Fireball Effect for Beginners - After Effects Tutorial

So I figured out that I have a superpower.
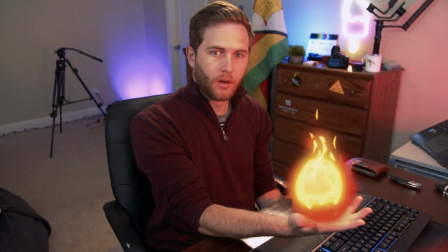Let's check it out. But first, intro. So what inspired this was actually Valorant, when Phenix snaps his hand and flashes his enemies. You go around corners and kill them because their flash can't see a thing. It's a completely overpowered ability, but it's there nonetheless. There are ways to combat it, but we're not going to get into that. So I'm going to show you how to do that snap and do the whole glowing stuff. I also, initially when I started out shooting, I had a light connected on the top of my screen here. You can see the GoPro footage, the background behind the scenes. I also had the phone in my hand because I had an app I can adjust the light brightness.
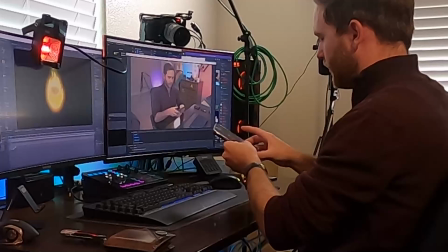52s
And so I just adjusted the intensity with my thumb underneath the table because I got no one else here. Emma's out at the lake with a organization. That's cool. I figured I'm gonna knock out some tutorials now. So we're gonna take a look at how to do this. I am using assets from AEG, one of their products. Link is down below in the description. They're not paying me to say this, but I am an affiliate. Any purchase you make on the website helps kick back on the channel. That's really awesome. I appreciate the support. And they currently have a summer special going on, so go grab that. You can spend $200 instead of $1,000 and get the whole store. So there's no other deal like it online. Check it out down below. But let's see how we're gonna do this tutorial. Before you even shoot your shots,
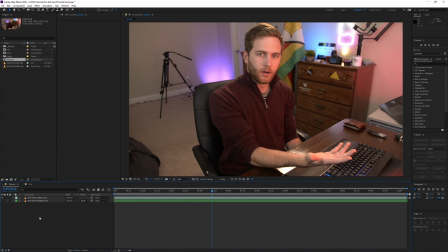90s
you need to make sure that you have set everything up right so that you can have the best look you can get whilst avoiding to have to do it in post and pulling out your hair, and it might not even look as good in the end. So in this example, I put a light on my monitor and I changed the color.
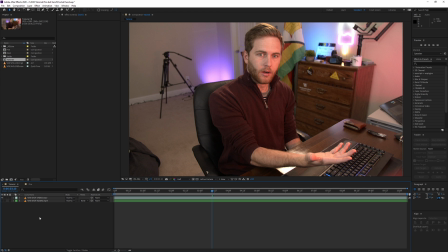106s
It's an RGB light. If you want to grab a pair of them, you can get two of them for like 30 bucks. I'll leave a link down below to Amazon. You can grab a pair of those and you can adjust it all from your phone. Change the color, change the brightness. I adjusted the brightness with a fader with my one hand under the desk, as you can see here.
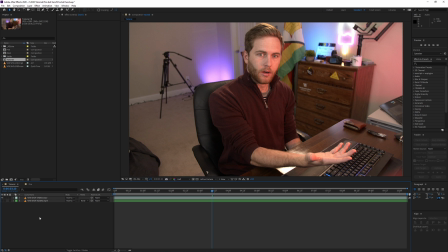121s
A little unconventional. It would have been nice if I had someone to help me out. No one was home, so I had to adjust the light brightness by myself, which is fine. You can see that it adds some flicker onto my face and my hand, which helps sell the effect a bit more. And we're going to accentuate that in different ways to make it look like a fire flickering, kind of realistic.
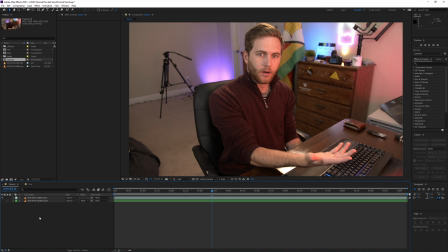137s
So if you can do as much as possible in the shot without editing, you're not going to be bored by the end of shooting this shot and editing it. And also, the fire elements that I use in this video are from aejuice.com.
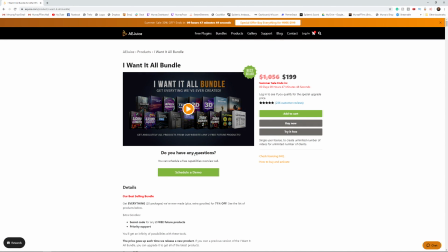150s
Link is down below. If you use that link, it helps support the channel and you get some really awesome stuff.
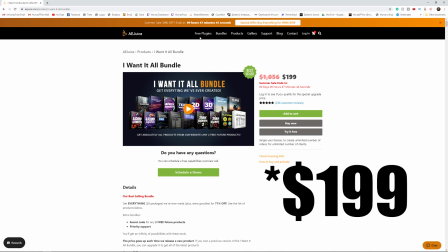154s
You can buy the whole bundle for 100 bucks, but let's say you don't want that. You can get some free plugins.
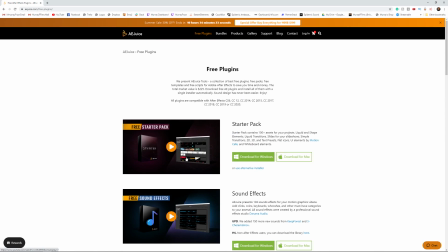159s
They have free options, really awesome, a ton of them actually, and I'll leave a link to that as well.
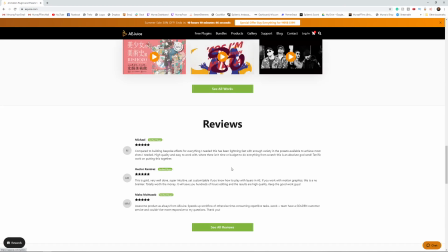164s
But the ones that I'm using specifically for this is the 100 liquids elements.
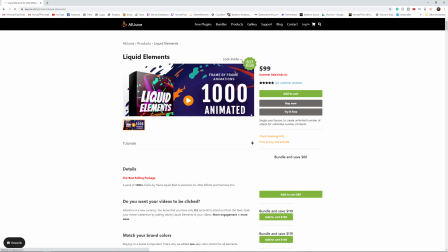169s
It's super awesome. A lot of great things with this pack here. $69 right now.
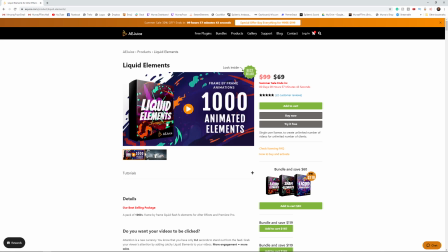174s
You should jump on that. Super cheap for what you get. 1,000 of these. It's crazy. I'm going to go into what all of these are.
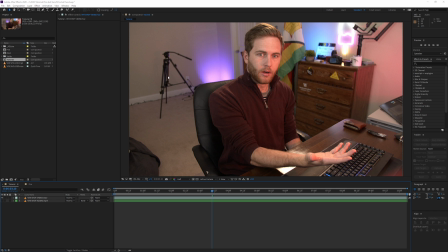180s
So once you've installed it, you just go to window, AEG Pack Manager 3. It'll show up in a new window here.
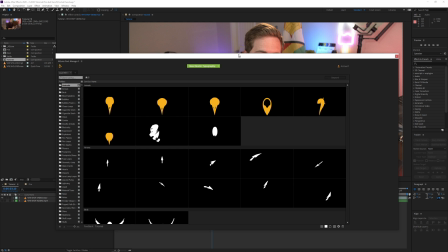186s
Once it's done, you can actually log in with your account. And then you can see all of these options it has.
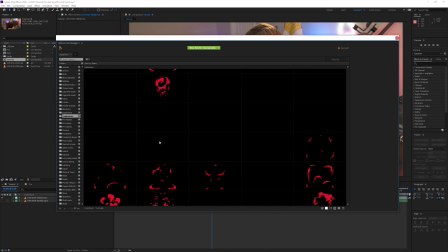191s
I have spoken about this more in depth in a previous video. I'll link that in the top right in the cards over here. But you can see there's a ton of options. So when I'm choosing these assets for my fireball, I want to keep in mind that these ones here are loop.
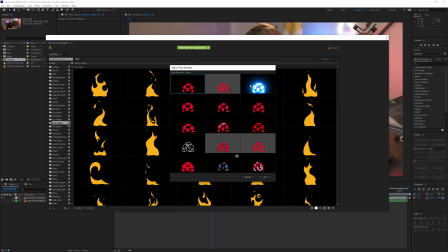203s
You can see that they're loop. Before I select any of them, I'm going to go to the settings here and I'm double click the glow one because that's the style that I'm going for here.
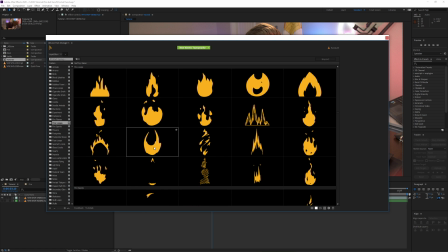210s
Now you can see there's different options here. This kind of one is pretty cool. This one's also pretty cool. You can combine these to make them look really awesome. I have this as well added in. So if I just show you fire comp here,
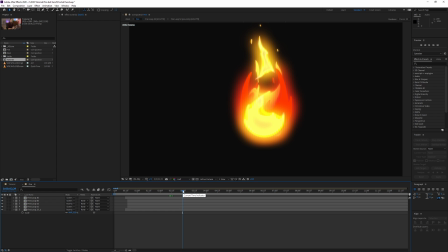222s
you can see that I've combined a bunch to make them look unique so that it doesn't seem like I'm just using a preset kind of thing from other websites. This way it saves me time. I don't have to draw these by myself or create it. I just combine a bunch, make it unique, and make it super awesome. All right, so what we're gonna do is, in this fire comp, I don't want to go searching for these.
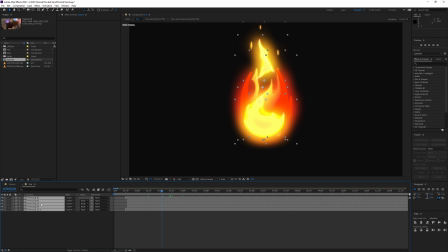241s
Here's the fire loop 30, fire loop 60, fire loop 52, fire loop 61, fire loop 27_1.